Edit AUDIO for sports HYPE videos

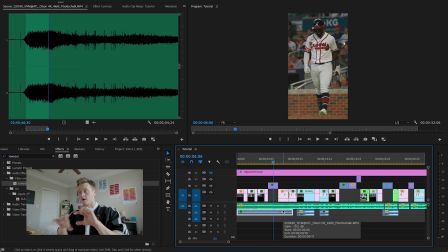That's gonna give us an initial underlay of crowd noise. There's a crowd there. It's gonna sound more like some ambiance. And I'm just gonna simply fade this out here as the climax builds. So back it up to our first raw clip of audio there.
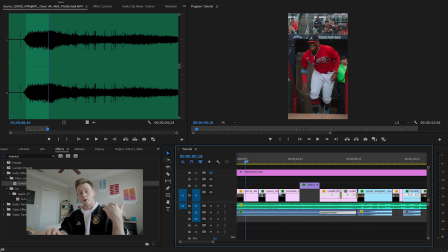No one's gonna notice that that is from where the crowd was super hyped because of that low pass. Anything you do, it's important to note that anything you do soundscape wise, mixing things, make sure it's very subtle. Listen to it with headphones in, listen to it without headphones in. It shouldn't be super, super noticeable unless you want it to be. It should be something that's very subtle. Someone notices it, but it's not at the forefront of the edit.
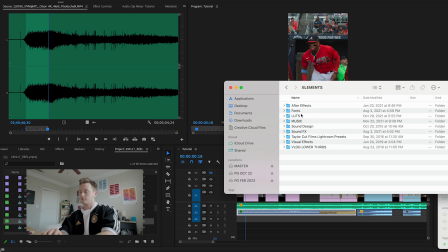To add to this, I am going to go into my elements folder. I have a sound effects folder here where I have all types of things. I have crackling fire, I have clicks, various things, cinematic whooshes, things like that. I also have a sound design folder that I purchased a long, long time ago, 5-6 years ago.
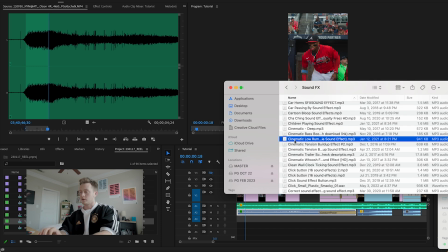And that has all different types of things, fireballs, things like that. But for this, we're gonna use this cinematic low rumbling bass, drop it into our project.
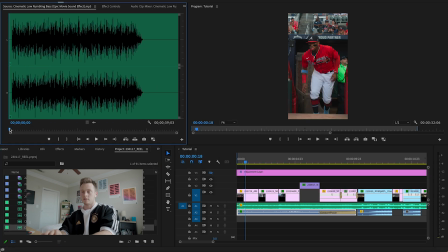And this is what we see here. And we're going to drop that into our first sequence here, cut it.
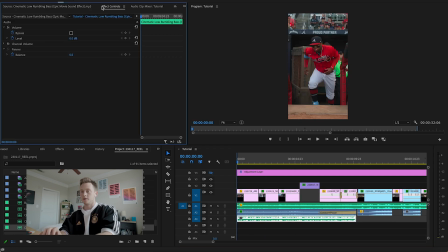And what I'm gonna do is make sure this gets louder to build to the climax. So I'm gonna drop this down the levels to negative 12. Actually, we're gonna go negative 15 and then take the panner balance, make it all the way negative 100,
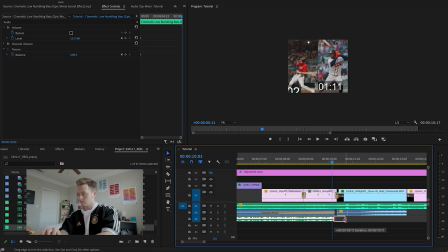which means it's only gonna come in at the left, and then drag it right to where the bat impact is in our buildup.
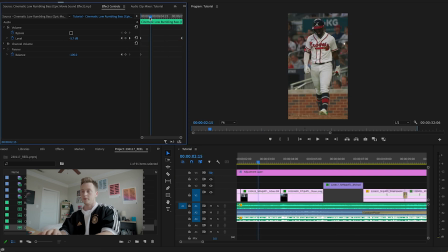Reset this to 0. So that's gonna build. It's gonna slowly get louder.
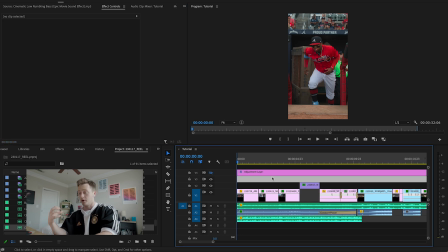It's basically a fade in, but a little bit more pronounced. Don't do what I did and forget to keyframe this panner back.
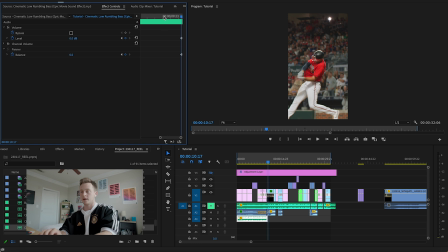Make sure at the end here where it cuts off, make sure your panner balance is set back to 0. That'll make sure it's coming in both ears or both sides of the speaker easily.
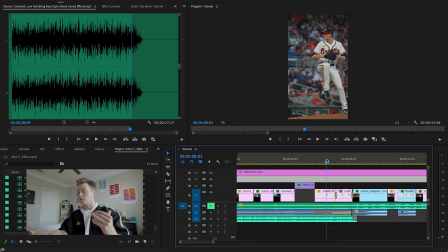And it'll slowly go from your left to your right and it'll slowly get louder. If you notice here, as we continue to build to this kind of Matt Olson home run at the climax, there are some additive dissolves here over a couple of these frames as it gets faster and faster.
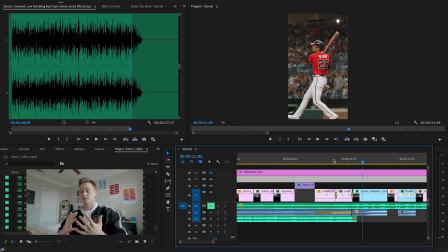I want kind of a camera click with another riser or like a reverse effect into that first bat impact and when the bass hits in the song.
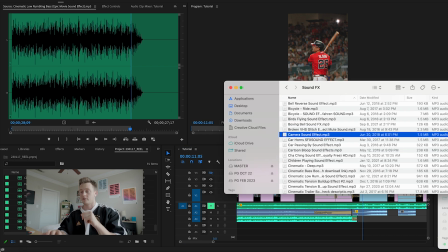To do this, I'm gonna go back into my sound effects folder and find a camera sound effect right here, and then this reverse cymbal effect, which I use all the time.
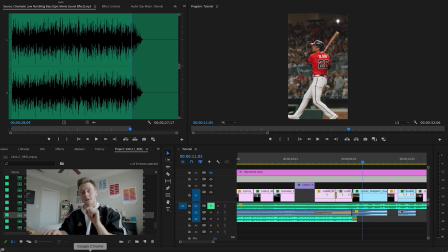Both of these sound effects were found online on YouTube, royalty free.
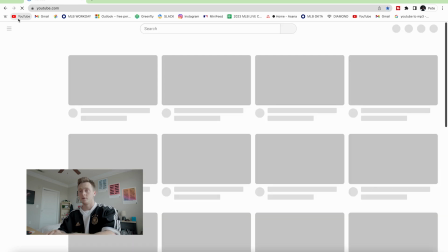And to do that process, it's very brief. Just go into your web browser of choice, go to YouTube, do camera click sound effect,
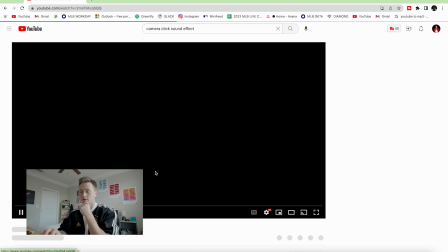and find one that says no copyright. There's one right here with like 5 or 6 in one video.
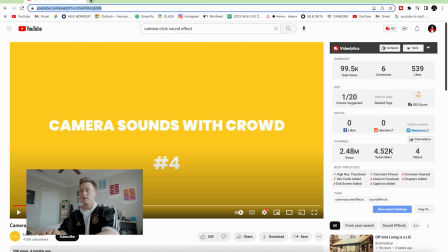All you'll have to do is go up to your link, copy it, and then search YouTube to MP3.
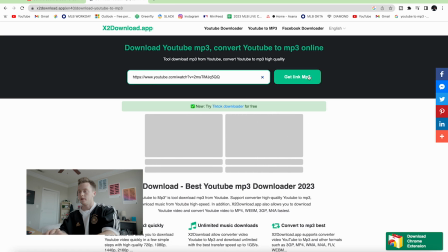You might have to look for one that works. Copy it in here, get link MP3, get link, convert, download.
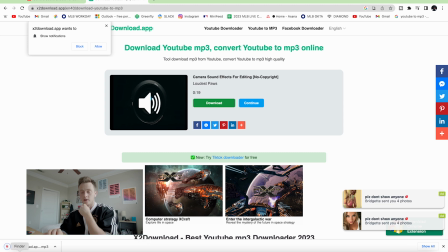Don't click on the ads, you'll get a virus. And there you go. Then you have the sound effect in your downloads folder.
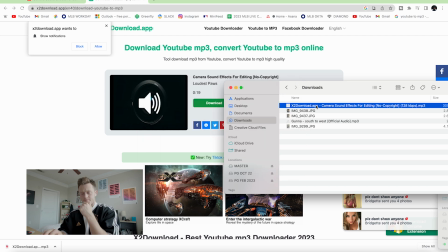That's how I've gotten all mine. Make sure you credit the artist if they ask for it.
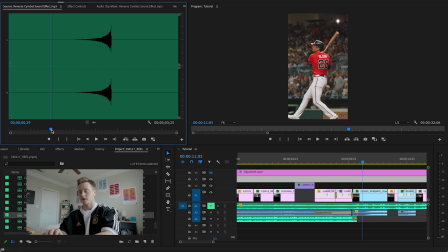For these two sound effects, I'm going to put this reverse cymbal sound effect, which is one of my most popular and most used sound effects, right at the bat impact.
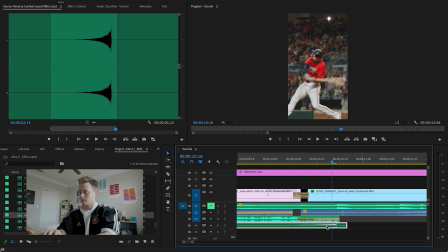Drop the gain to like 10. See how it sounds with the song. That sounds pretty good.
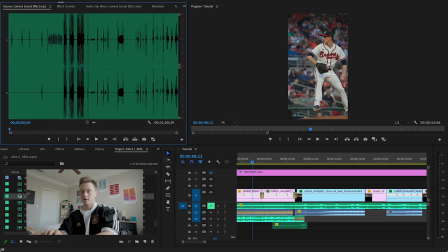It's low enough, but you can still hear it, is what I mean by that. For your camera sound effect, this particular file has multiple different camera clicks and camera shutters. We're gonna find one that works for us. I like that first one, see how it works.
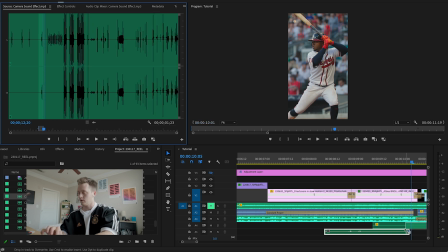And then I like that too for the second one. Boom, drop it in there. Line it up with our transition. Fade these two audios together. Always fade your audios together.